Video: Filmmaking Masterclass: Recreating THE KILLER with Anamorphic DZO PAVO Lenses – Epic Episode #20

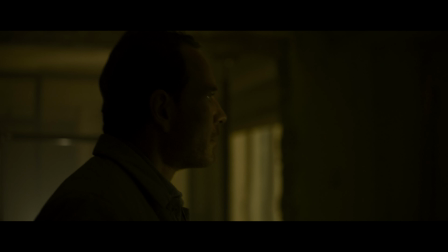(3:55)
This can be very subtle at times and works a bit like subliminal messaging His movements are your movements your brain reacts by assuming you are him
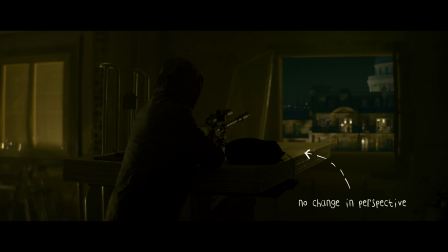(4:04)
Fincher is also known for shooting a larger image to be able to crop and reframe in post this allows for extremely subtle moves This explains why Fincher
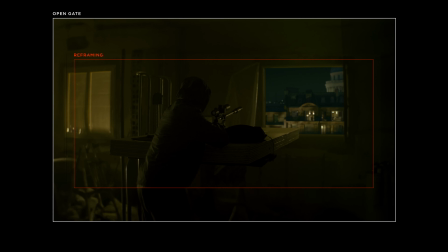(4:14)
has a long history with red as they offered 4k cinecams long before Ari did it, allowing to reframe the image with less obvious quality loss.
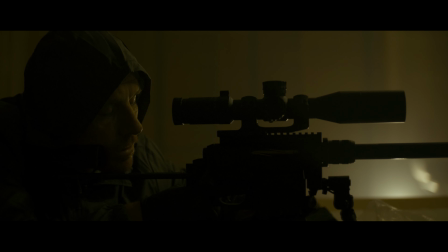(4:23)
This also explains why Fincher doesn't like to work with anamorphic lenses as the optical quality of anamorphic images doesn't allow for significant crops.
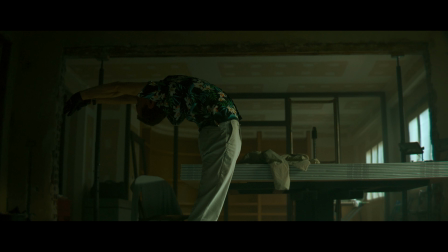(4:32)
In The Killer, Fincher and his Academy Award winning DOP Eric Messerschmidt use camera movement in brilliant ways. No movement really happens without a reason.
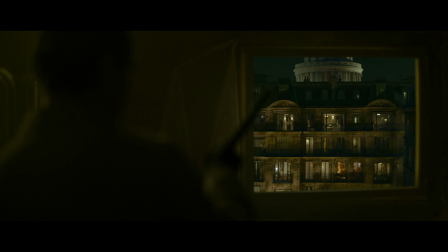(4:42)
While the killer is getting ready for the hit, the camera is very static, representing the mental state of focus and structure.
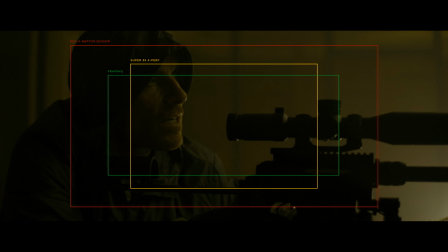(4:50)
Almost all shots are done from a tripod. When the hit goes wrong, the camera immediately breaks loose to underline a feel of panic and uncertainty.
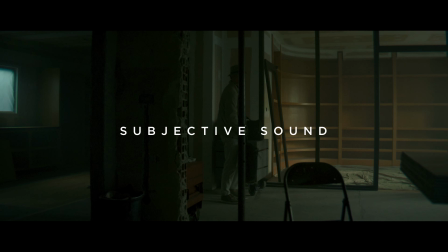(5:00)
Another very important method to drag the audience into the mind of the killer is the sound design.
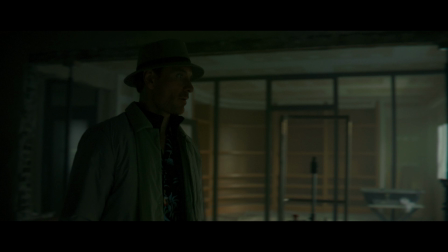(5:06)
The sound is subjective, you hear what the killer hears. This includes how sound is perceived in different situations.
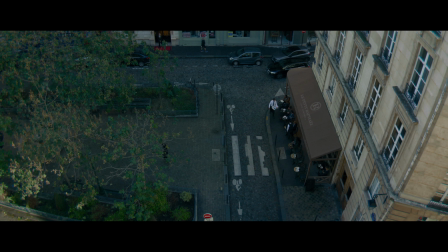(5:14)
What is the killer focused on? Is he concentrated? Is his mind wandering or is he half asleep causing a dreamlike quality?
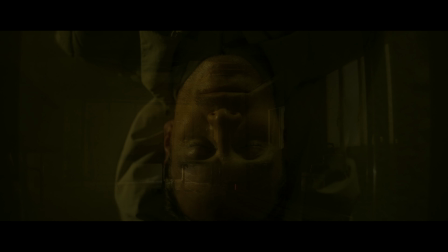(5:23)
Ren Klais did an absolute fantastic job of creating a soundscape that is never obvious but so important for creating a bond between the killer and us.
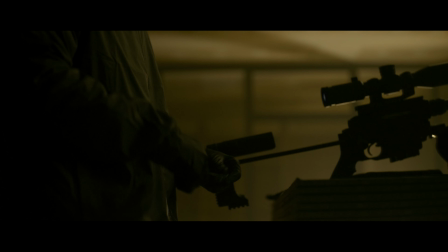(5:32)
When the killer puts in earphones you can hear them brushing against the skin and you can hear how they mute the room sound.
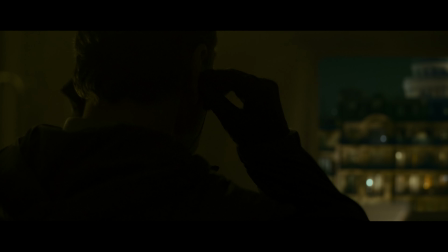(5:38) A focus tool.
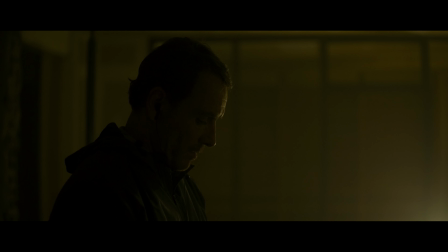(5:41)
And this is when the Smith's iconic How Soon It's Now takes over and dominates the rhythm of the evolving story.
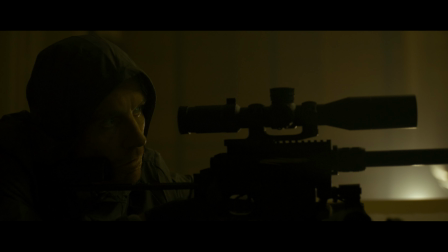(5:50)
Loud and present when we see what the killer sees and whispering earphones when we take a third-person view.
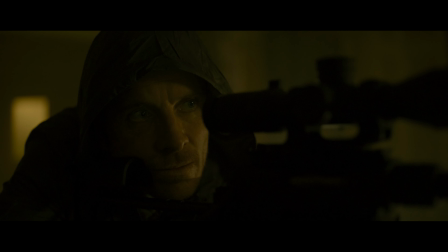(5:56)
When we look through the eyes of the killer, we never hear him speak. We only hear him speak when we're looking at him.
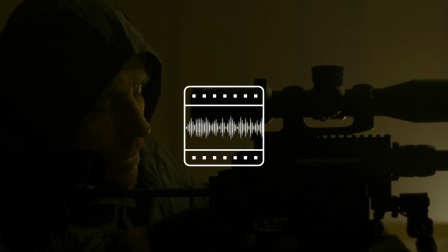(6:04) At this range, a subsonic round's drop is not an issue.
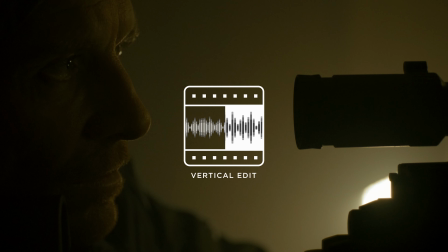(6:08)
Subjectivity is established with a vertical sound edit, meaning that the cuts are hard, just like the image instead of flowing with a horizontal, transitional edit.
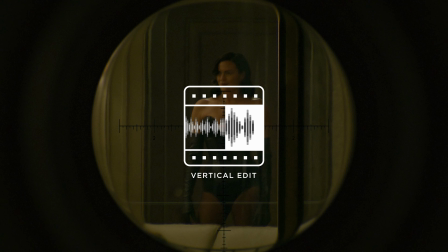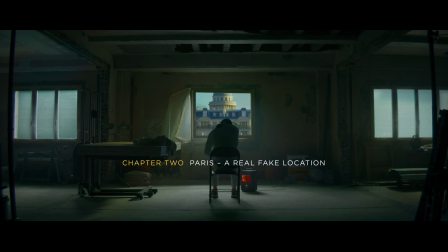(6:26)
Paris The look and feel of the location sets the tone for the whole movie. While the location of the first hit is real,
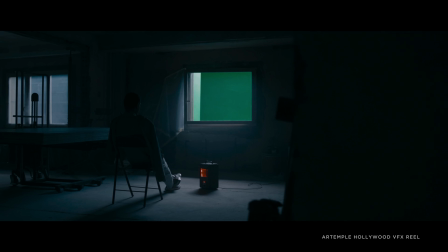(6:34)
there is a surprising amount of CG that helps to achieve the desired result. these effects are extremely well done and largely invisible to an unsuspecting viewer
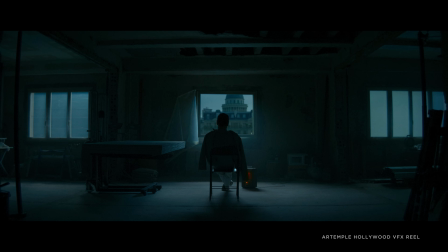(6:43)
these amazing vfx breakdowns are from the art temple showreel i put a link to the full version in a corner and in the description thank you for your support art temple
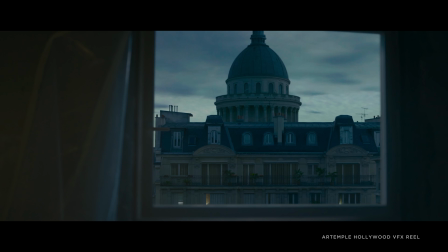(6:52)
the architecture of old paris didn't provide the large windows that were vital for telling the story the solution was to combine shots
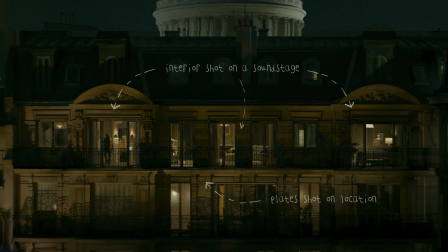(7:01)
of an existing location with two sets on sound stages so what you see in the final results are many layers of real shots in some CG elements.
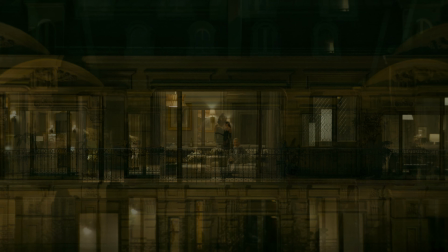(7:10)
Two windows were combined and enlarged to work as a main stage for the sniper hit. The window glass and elements of the facade like the railings were added in post.
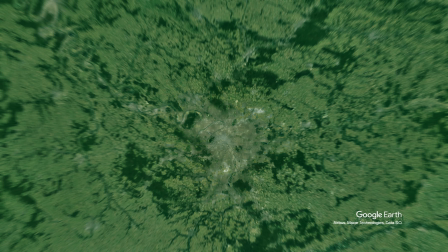(7:23)
The real location was the Place Les Trapades in the 5th Oranges Mall of Paris, fittingly named after an ancient torture method.
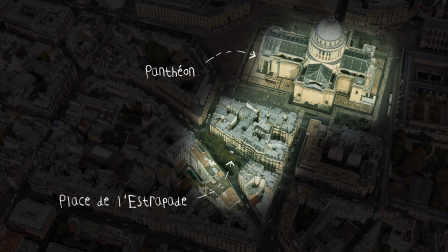(7:32)
As you can see it is indeed directly next to the Pantheon.
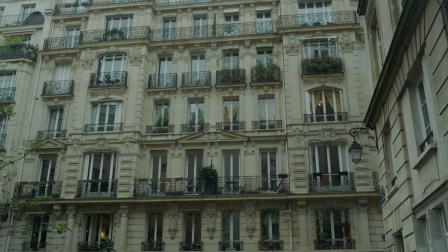(7:35)
We are very lucky to have some agent in Paris that filmed some impressions of the location This is the building with the targets penthouse on top
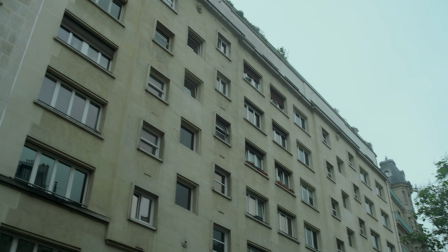(7:45)
Opposing the penthouse is the hideout of the killer
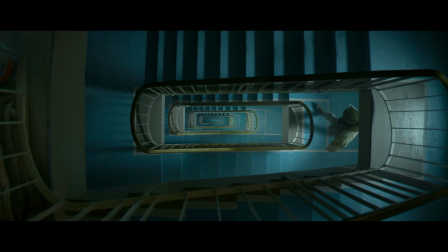(7:48)
Considering a viewing angle from slightly above the targets apartment and by counting the floors in the staircase scenes We can assume the crew used one of
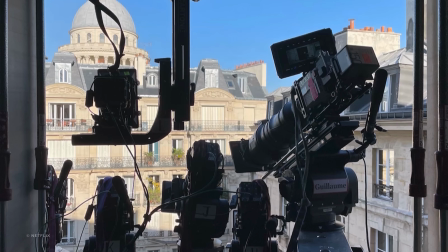(7:56)
these windows as they are quite small The crew had to come up with a crowded setup of cameras pointing to different parts of the scenery This set
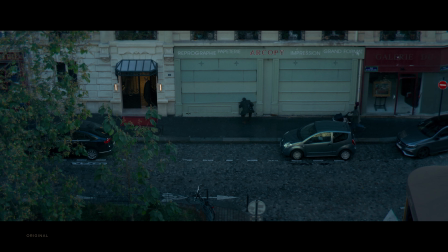(8:05)
up filmed the actions on the streets below as well as plates of the Targets building and apartment.
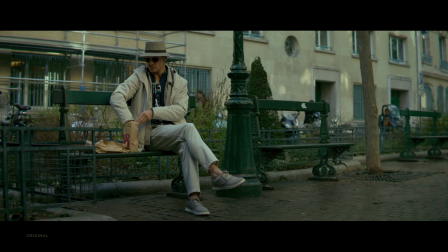(8:10)
About everything of the Place Les Trappards itself is quite real. Here is the bench the killer has his breakfast on and hilariously it disappeared.
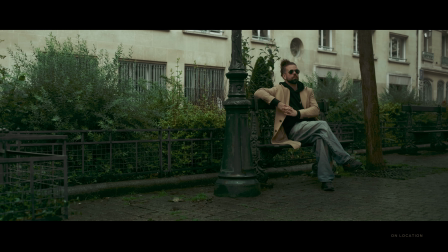(8:19)
I wonder if someone has a new garden bench somewhere. This is the fountain the mother and her kid played on.
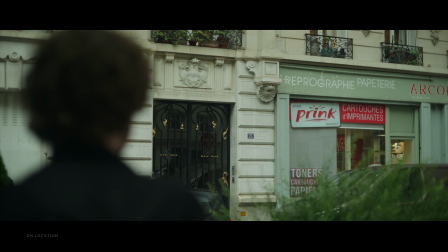(8:28)
And this is the entrance to number 23, the Targets building. The copy shop next to the entrance still has the same window dressing that it had in the movie.
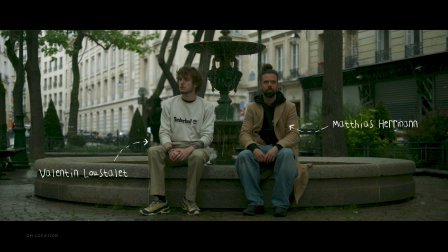(8:37)
Thank you Mathias and Valentin for defying the rain and taking us to the original film location in Paris. It is wonderful to have people like you around. Links to their Instagram pages are in the description.
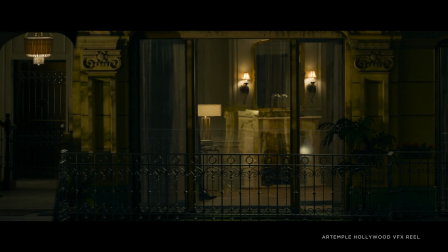(8:48)
The interior of the Target's apartment were not shot on location, but on a sound stage.
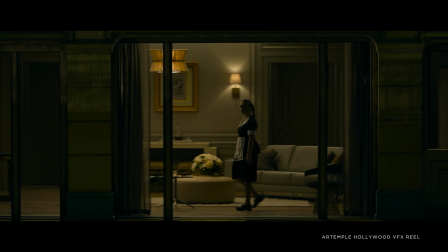(8:53)
To give those scenes a realistic look, the set had to be as far from the camera as it would be on location.
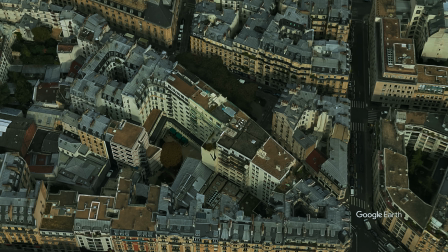(8:59)
Only this will provide the right compression of perspective. Eric Messerschmidt is on record stating that the distance was 200 feet or 60 meters.
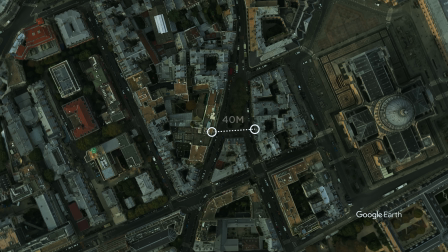(9:07)
But measuring the distance in Google Maps, it seems to be more like 130 feet or 40 meters.
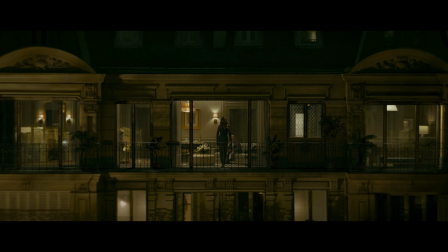(9:13)
This distance also fits the lens that was used to film the actions on the target side.
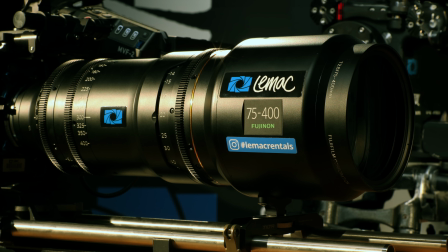(9:18)
A Fujinon T2.8 75-400 zoom lens, and that is quite a monster of a lens, costing close to $100,000.
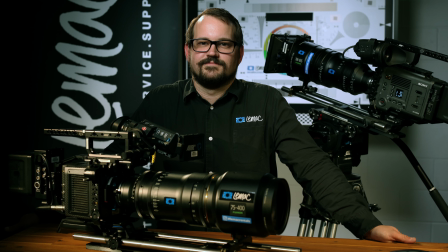(9:26)
Here you can really see its size when it is viewed in relation to Tim Jordan of Lee McFilm and Digital, an Australian rental house that kindly provided the photos of the Vigino.
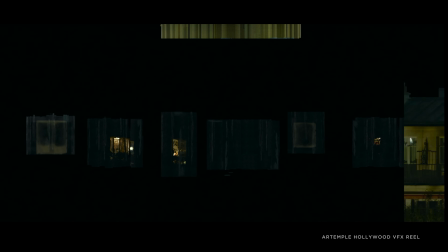(9:35)
Thanks Tim! Later, the shots of that set were combined with plates shot and location in Paris.
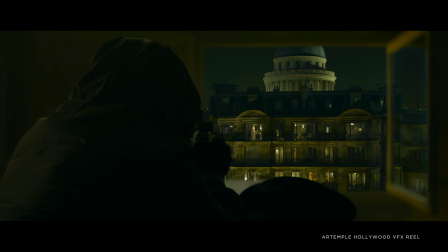(9:42)
The Killers Hideout was a sound stage set too. This method of layering allows for total freedom of timing, framing and sizing in the final edit.
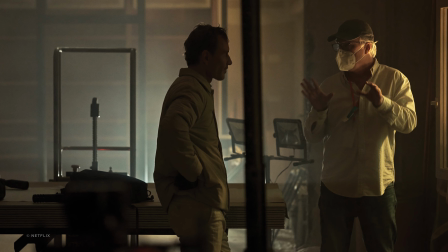(9:51)
An interesting approach described by Eric Messerschmidt is that the lighting of the night sequences of the hideout was done just with practicals.
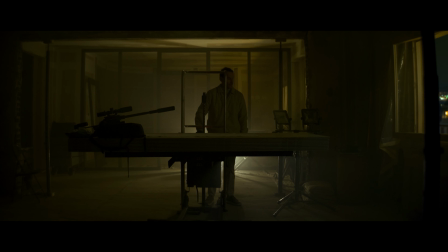(10:00)
All lights used are visible in the set. There's the working light and the windows that have been did using LED panels.
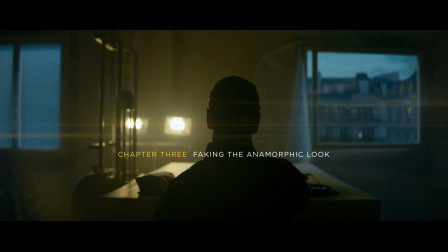(10:11)
A lot of scenes in the killer show an expressive anamorphic look but the zoomy look C that were used are spherical lenses.
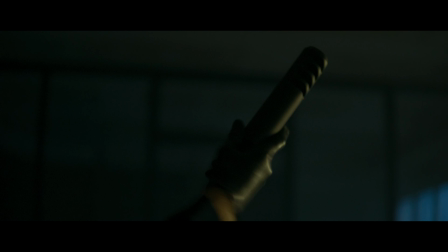(10:19)
Anamorphic characteristics were added in post.
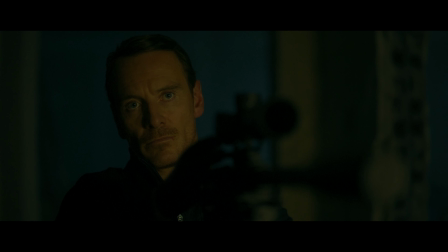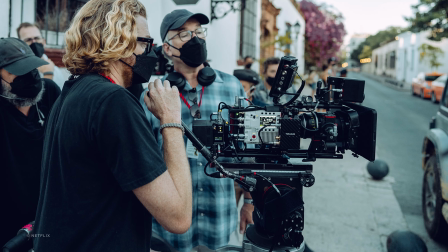(10:27)
Anamorph Fake The killer's main cam was a red V-Raptor that has a large format sensor. Interestingly the Summilocks are designed for a super 35 size sensor but cover considerably more.